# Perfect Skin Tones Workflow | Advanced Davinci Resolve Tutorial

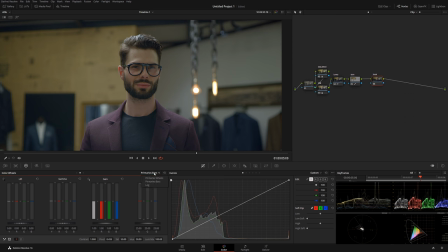8:17 In my case, I'm gonna use curves to dial the look. Okay, so I'm gonna start with the red channel. Now to me, it's very important to make sure that I'm gonna mess at least with his face.
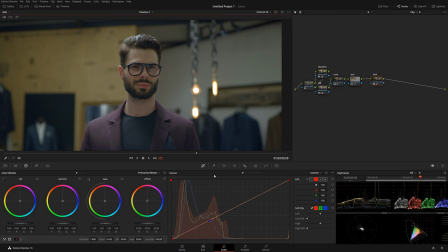8:32 So I'm gonna do the same technique again. I'm just gonna click away and it's gonna put a point right over here. So this is going to be our background, and I'm going to start bringing it a little bit down, creating that teal-ish look.
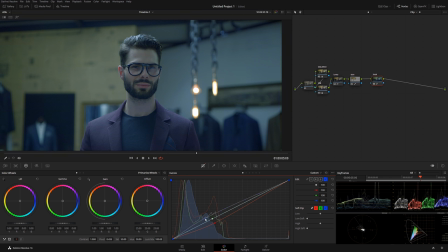8:48 Okay, now with the blue. Okay, so that, like that looks pretty good. And then with the green, let's give that typical green highlight.
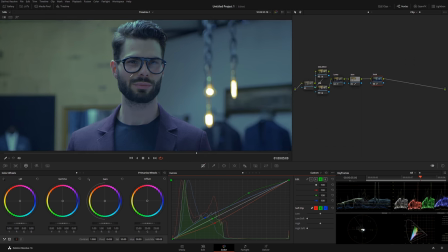9:01 Okay, we can zoom in.
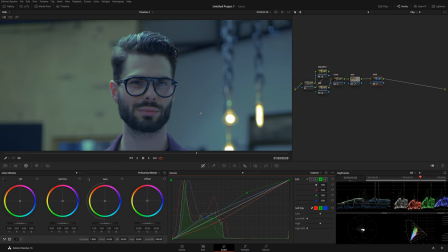9:05 By the way, for a tutorial, I exaggerate a little bit considering the compression and other variables that will come into play.
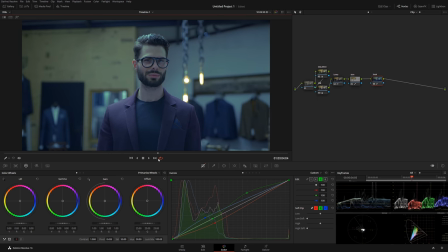9:13 So let's say that we have the look dialed. Let's see, before and after. So that's very radical change. What I'm going to do now, I'm going to convert it into layer node, Alt L. Okay, and nothing happened. So with that skin node before,
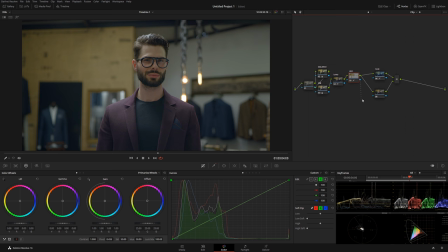9:33 grab that little square and it's gonna pass on the mask to our look, okay?
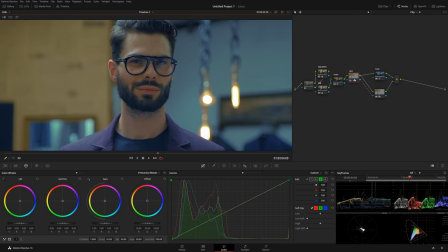9:41 So now we have his face being fed from the previous node.
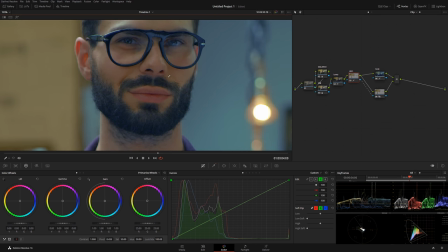9:47 So we have that nice clean selection, but it looks really weird as of right now.
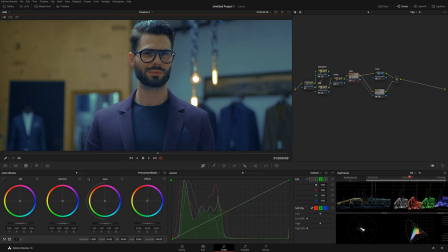9:53 And to counter that, there's a couple things. Number one, you can, in your
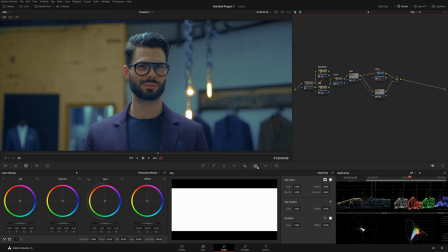10:01 over here in the note key,
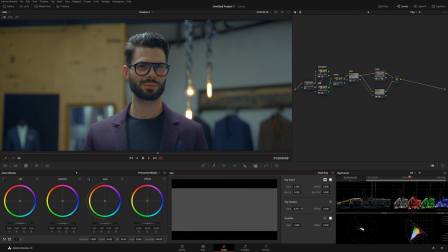10:03 you can dial down the grain a little bit to make sure that the look is not that drastic, which I highly recommend doing, by the way. Number two, we can do the same thing with his skin to make sure that his skin tone is not being overly crazy.
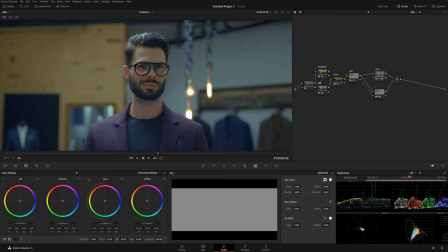10:20 So let's bring it down a little bit and basically play between them to see whatever works the best.
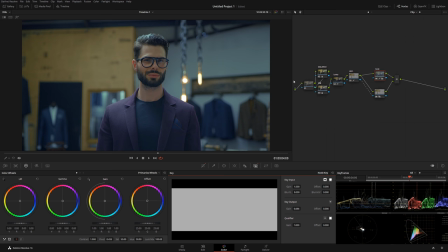10:28 Okay, so now we kind of have this look going on. Let me show you what we've done. So we can see we converted this into that teal and orange look. Now there's one little problem. We can either fix it in our look node or we can create a new node.
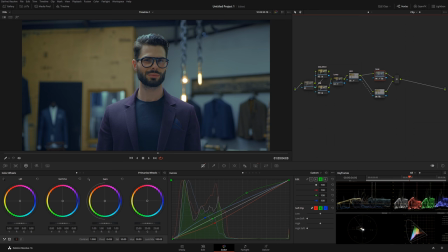10:45 So I'm gonna go back on the look and we can see based on RGB balance that we don't have clean black, and this is a very important rule when you're doing this kind of look. Black must be black and white must remain white in most cases, but it's important that black stays black.
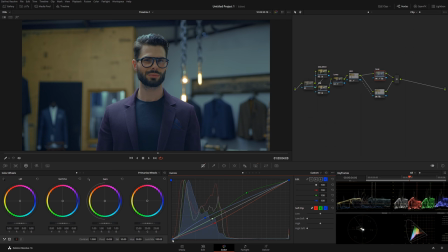11:05 So let's select blue right over here, the dot, and I'm just gonna start bringing it down. Okay, so something like that. We can see right away a big difference. So before, over here in his jacket, we can see sort of little blue haze,
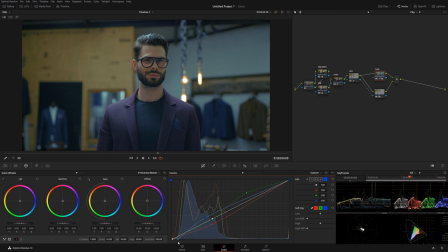11:21 and once we start bringing it down, we can see more neutral color. So this is the goal. So like that, everything looks more or less fine.
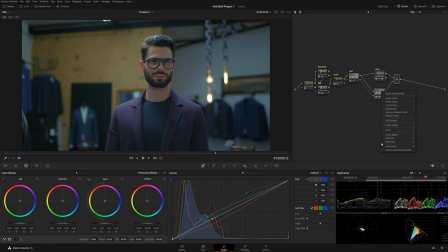11:34 So this is our look. Now I'm gonna grab this and I'm gonna create a compound, that way it's not on our way. And I'm gonna do a new node. And here's a sneaky little way. So before, let me hide all this.
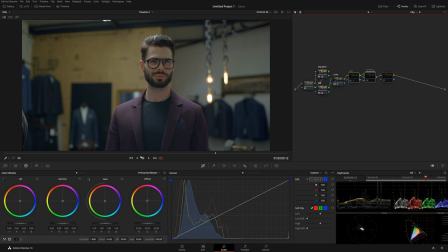11:49 So before, we pretty much had everything on the neutral and we couldn't really do much with the background and generally in terms of color. But now, since we introducing the blue, we're gonna trick computer thinking that the wall is actually blue now.
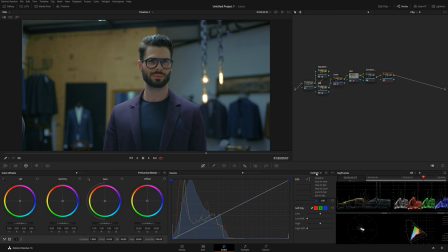12:06 And what it gives us, now we can go, for example, in hue versus luminance. And again, this is not the perfect technique. You're supposed to do this in camera, okay?
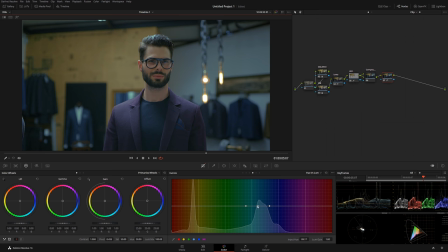12:19 But you can now select this kind of blue in the back and you can make it either darker or brighter.
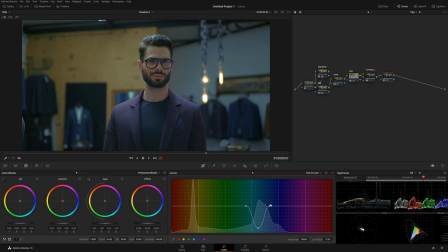12:27 And when you color grade, that gives you a little cheat that you can create a split between the contrast ratio when you do a certain look. For example, I can also do hue versus hue, select this, and start playing around with the different hues.
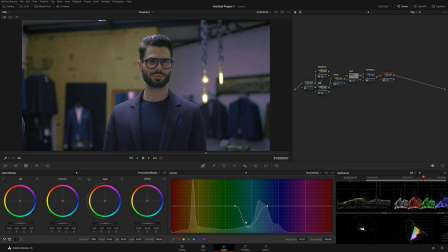12:45 Because before, the color was neutral and I wasn't able to grab onto that. Also, you can correct now a little tint, sort of your blue, if you wanna call it like that.
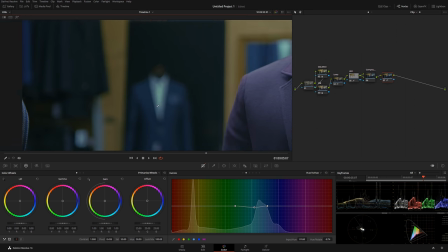12:59 For example, we can see that the neutral shirt in the back is white.
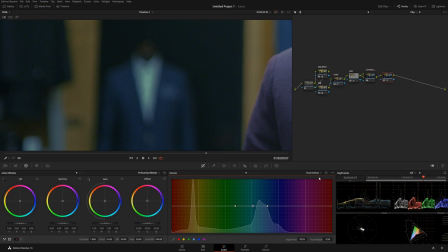13:05 And once we move it, we're introducing different tonality to that. So that's another little cheat for you guys.
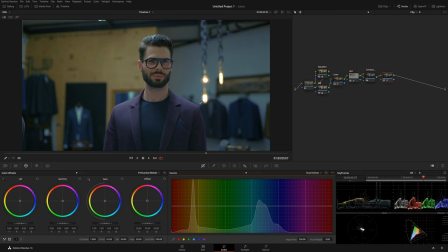13:13 If you wanna affect how environment looks, this is the way of doing it. So again, before and after. You see how by doing the slight little thing, we're not really affecting the image, but we're making automatically more focus on our character
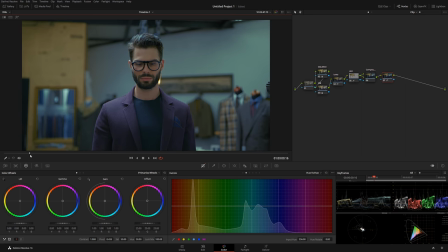13:32 without really introducing any kind of artifacts. So if I'm gonna toggle the whole grade before and after,
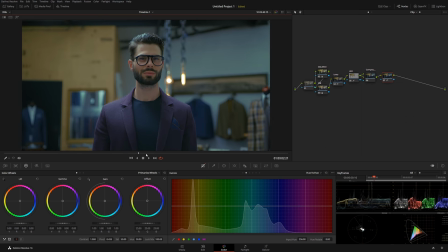13:41 we can see a huge difference that we made basically by doing so.
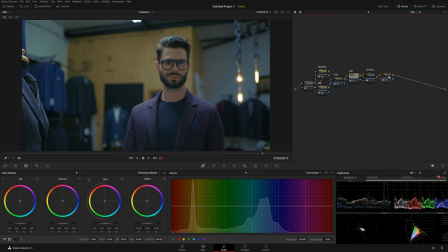13:48 All right, so that's pretty cool. So this one I'm gonna call wall. Of course, you can do more dramatic difference if you want.
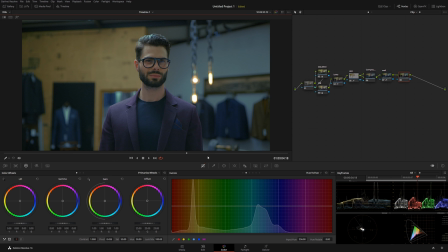13:57 And now we can color grade on top of that if we want. So for example, what I mean by that, now we, let's say, want to give a slightly warmer / greener variation of that.
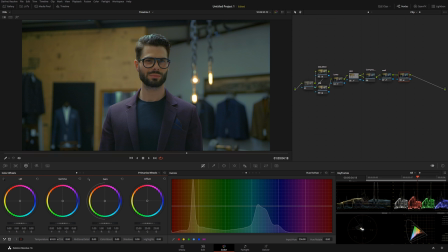14:12 All we have to do is simply go to the temperature and just crank it up a little bit. And we can see it becomes a little bit on the warmer side. If we want our image to be more drastic blue, we can crank it up in the other way.
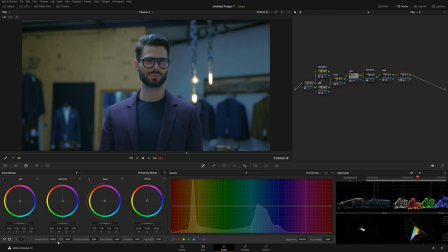14:27 And as you can see, it's becoming a little bit more blue from our neutral. So this is another really cool perk that you can manipulate. Also, you can manipulate with a little tint to see exactly where you want to be.
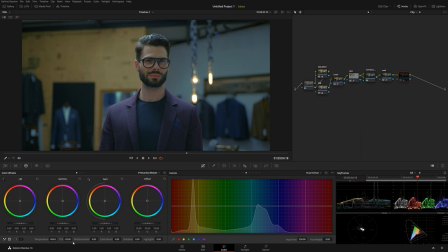14:43 So if I toggle before and after, we can see the whole shenanigan that we're doing here.
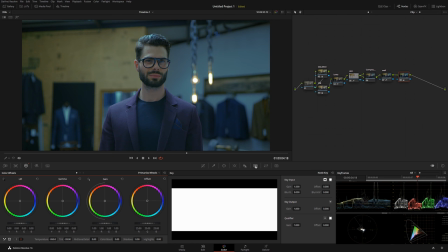14:50 So that's really cool. Now I'm going to turn it on. And again, with the note key, let's say I think it's too much.
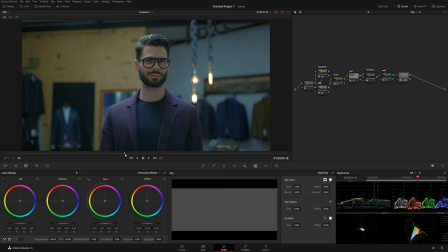14:55 Just want to give it a little bit. And this is how it's done. Now, again, let's do a new node.
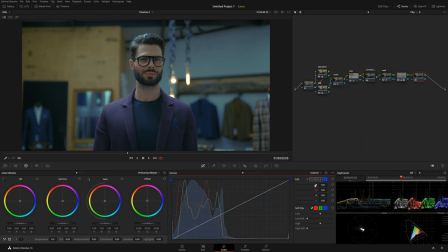15:03 And I can also play again with the luminosity. So now with luminosity, I can give a little pop, or I can bring it a little bit more down again to give it more dramatic,
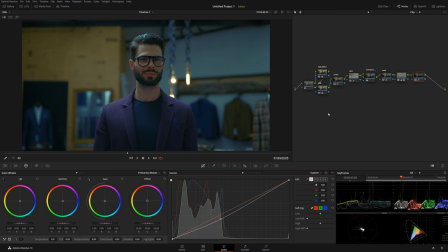15:17 sort of blockbuster looking image. Because normally this kind of grading usually being done to relatively darker movies, because technically it's really impossible to do it on a bright movies.
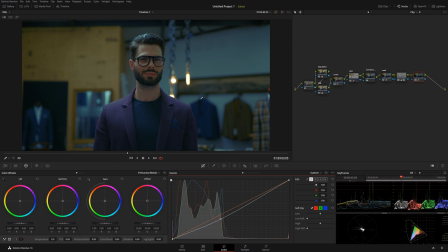15:32 So when you have something dark like that, this is where this look in particular shines. So let's do before and after. And with that, again, we can create contrast if we want. Look at his forehead. Or we can do opposite, decrease contrast.
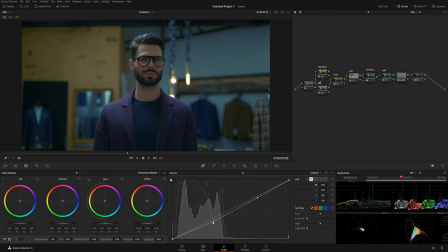15:50 So you have ultimately all the power in the world that you can do to create a certain look that you want. So for example, like that, we have nice contrasty image.
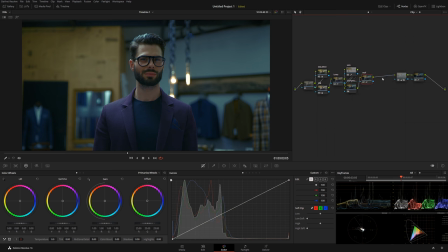16:03 Okay, and to put cherry on top of all this, let me organize this a little bit. Okay, new node. I'm gonna call this one grain. Okay, and I'm gonna add a little bit of film grain.
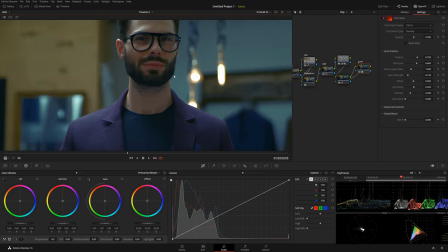16:22 Let's see where it's at. And because this look is so stylized, I don't have to be shy adding film grain.
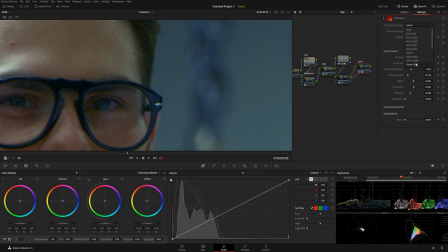16:30 I actually wanted to people to see that there is a film grain.